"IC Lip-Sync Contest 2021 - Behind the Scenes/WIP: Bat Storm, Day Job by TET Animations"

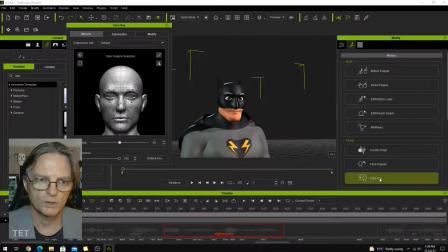8:05 When it comes to animating faces I mostly use the face key editor but I don't keyframe everything.
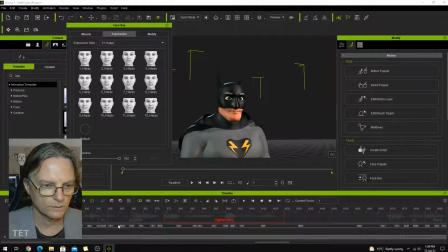8:13 I like to use these expressions here. And what I'll do, as you can see in the expression track down here, all of these put keyframes basically in the muscle expression. I'll just start building up what I think his expression should be based on what he's
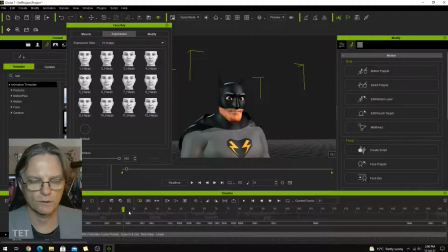8:37 I'd say from this start he sort of have a very open sort of face so I'll go into one of the surprise things maybe somewhere around say is where his eyes would be fully open so I'd look
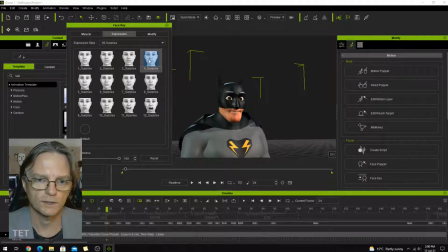8:54 for one of these it's not particularly happy so i don't want a smiling one maybe something like that checking default at the beginning so that you can see
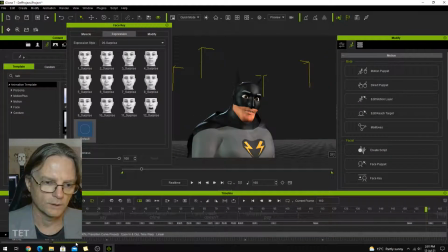9:10 pause bringing back down to default now with what he's saying he's going i don't know about that so that's more of a thinking kind of thing that he might say so i'll go into something where he's going to have his eyes sort of closed or squinty
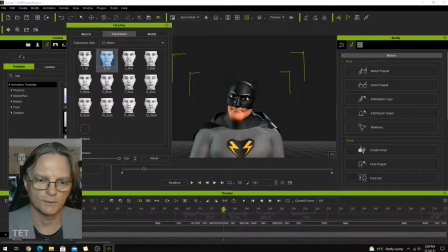9:26 and that one yeah that's where he's more i don't know about that another keyframe there in the blank space for default
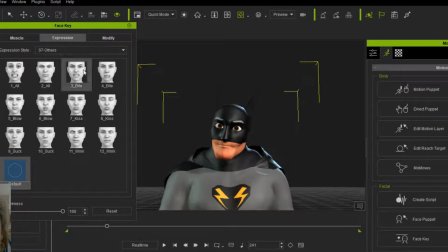9:41 and he's going what i do know which might bring back his eyes and face to a more open sort of look again that one Going back to the default there.
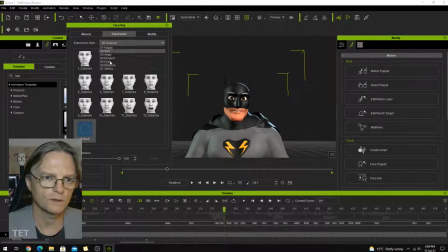9:58 Fighting Crime Doesn't Pay is sort of more thinking again, so I might go with this more squinty look. So you can see how that's sort of starting to develop his facial expressions.
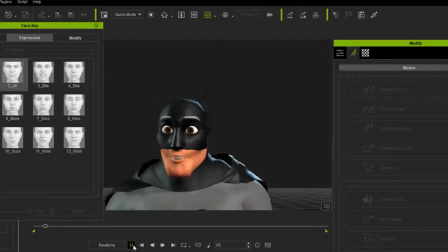10:13 We'll play that back.
They say Karan doesn't pay. I don't know about that. What I do know is, fighting Karan doesn't pay. Well, not enough anyway.
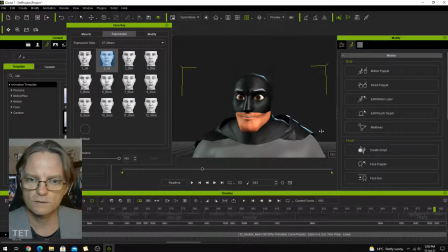10:25 So that's pretty much how I do facial expressions, or how I did the facial expressions in my animation.
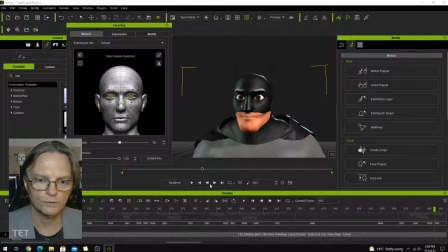10:32 From there I'll just move the eyeballs around. he spends a lot of time looking at the camera
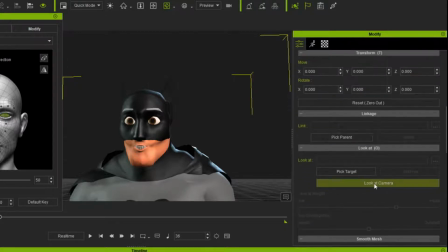10:39 so that was something that I did going to look at the camera and then when he's off thinking, go here,
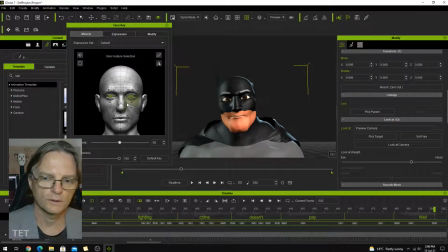10:48 set him free of the camera and then anytime he wasn't looking at the camera I might just move his eyeballs around.
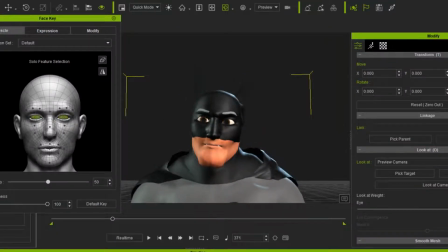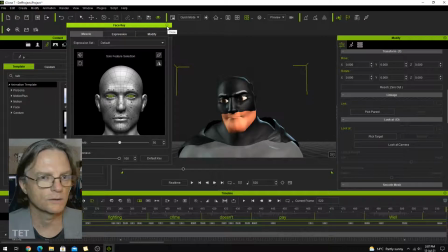11:04 yeah that's pretty much how I did all his lip syncing and facial
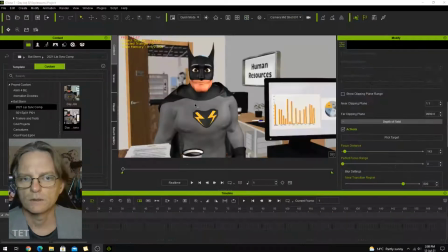11:09 expressions for my entry here we go this is the actual my entry and this is the view that you saw in the actual finished piece what I was going to just show you is how I literally did build this scene
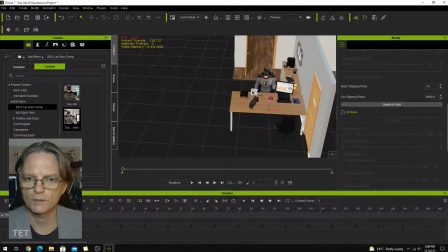11:24 around him he's meant in the final piece he's sitting or supposed to be sitting but
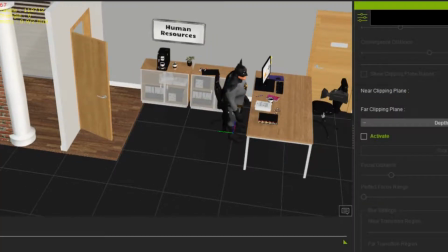11:31 you can see in here he's actually still standing and
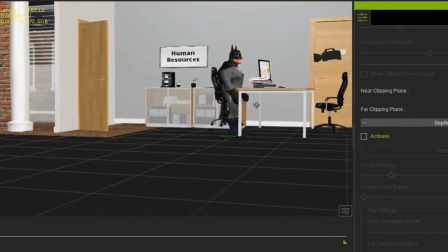11:39 I've just raised up some of the furniture to make it look like he's sitting because I didn't want to sort of mess up all the animation and I
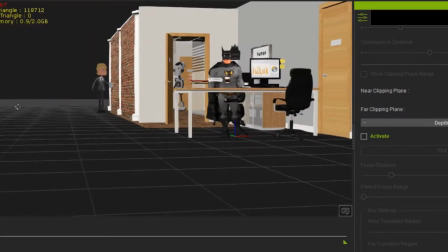11:49 really wanted that view going out this door
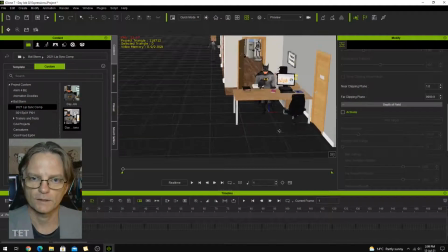11:53 exactly how I had it because I Originally he wasn't sitting down, he was just standing.